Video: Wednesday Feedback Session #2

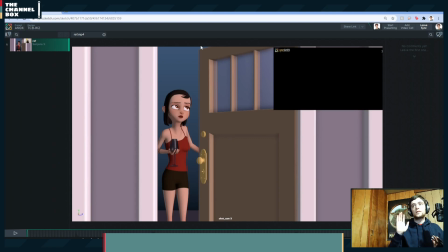So even if this one goes out, the one on YouTube will be clear, because it's just my internet.
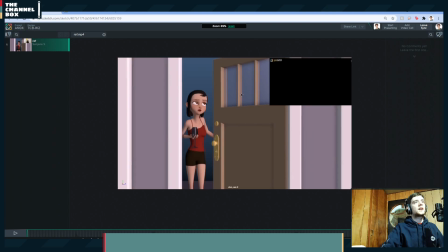So let's check out Sanjana's. Is Sanjana here today?
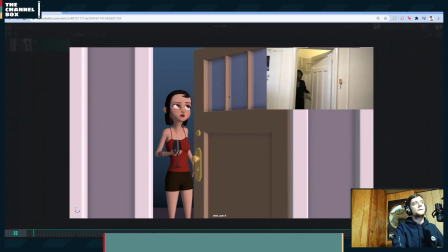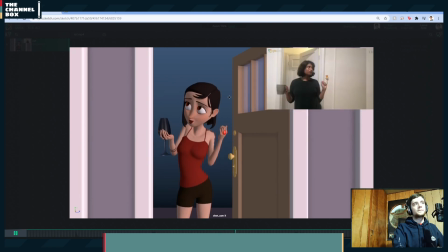Wow. No wonder people work. Hello.
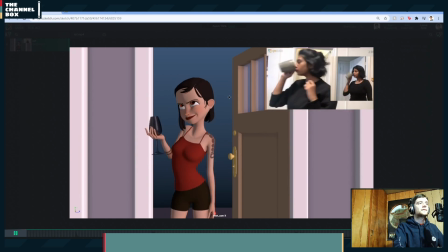What am I going to do with all this money?
Nice. Loads of improvements this week.
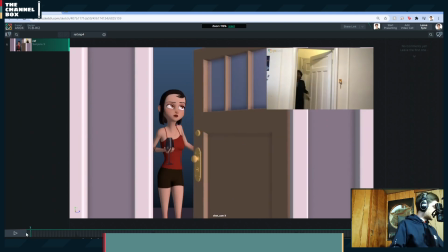Loads of improvements. It's really nice seeing what it was last week and what it is this week.
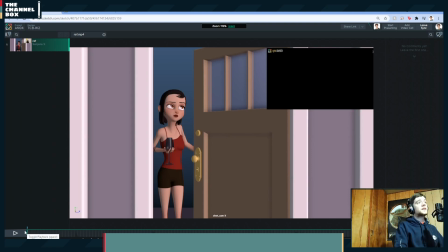So it's really coming along.
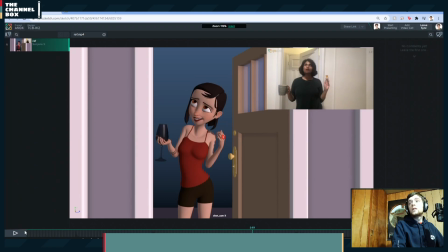Wow. No wonder people work. What am I going to do with all this money?
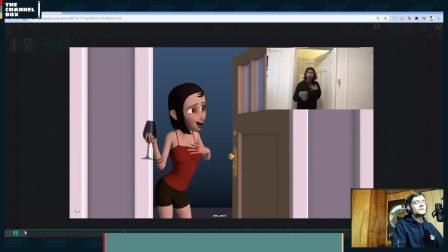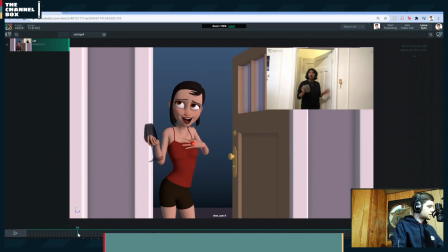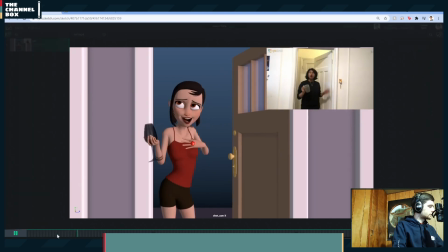Wow.
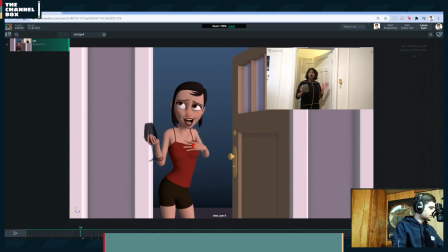So this is just a quick note on trying to keep things a little more consistent of right now your body is doing one thing. I think the hand is doing another.
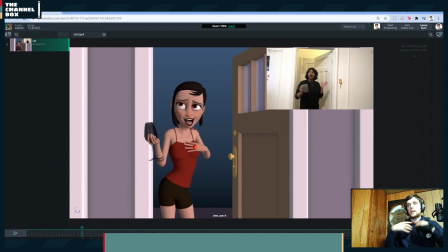So right now she's going like breathing out, going down like, no wonder people work. And so what I would try to do is right now, it feels like the hand gesture is way too big for what the body's doing.
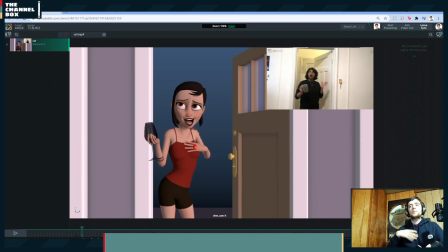And so I would either tone down the hand just a bit, or I'd try to tone up the body a little bit more. So when she goes like, and really like swings that hand in, her body comes down and her breath out, her chest goes down a little bit more.
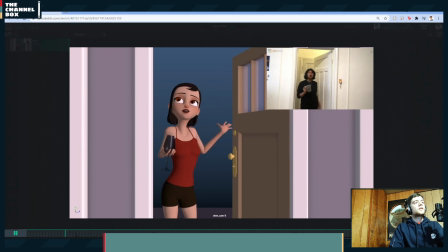I would at least try to like if nothing else, push the shoulders up.
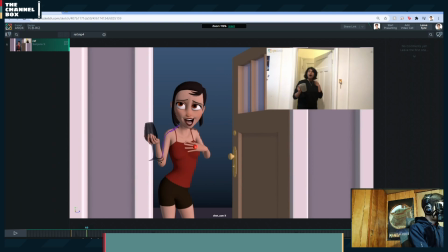And then when she does that, try to push the shoulders down a bit more. Just so she's like, at least like, and like the shoulder action at least reflects the energy that the hand's doing, even if you don't do the rest of the body.
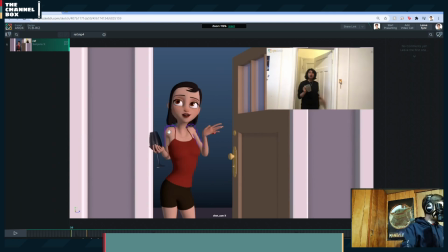But I could even see like, when she goes on, like doing much more of an overshoot, like right here you're doing like an overshoot down and then it settles back up. Like I could see you even like rotating
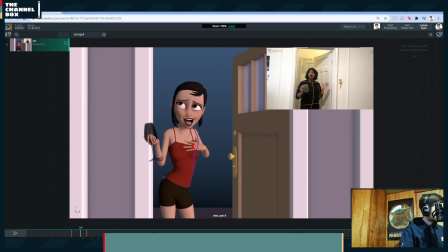the chest in a bit more. here. And then going back up to where you have it here.
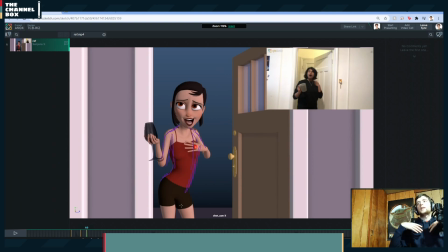Of just like getting more like, instead of like, you know, just exaggerating that motion.
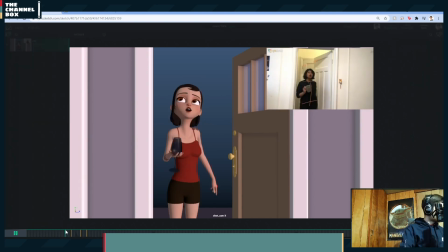And like, jutting that neck out. Because that's what you do in your reference.
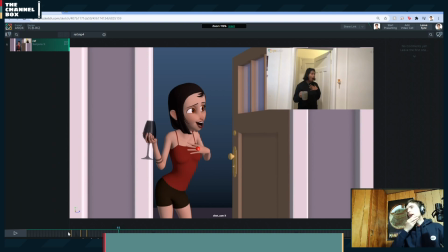I really like, you're like, and you like go like right, left, like, and your head neck goes out and your head goes like, and I really like that, and that would also help represent or stay consistent with the energy in the hand. So I would try like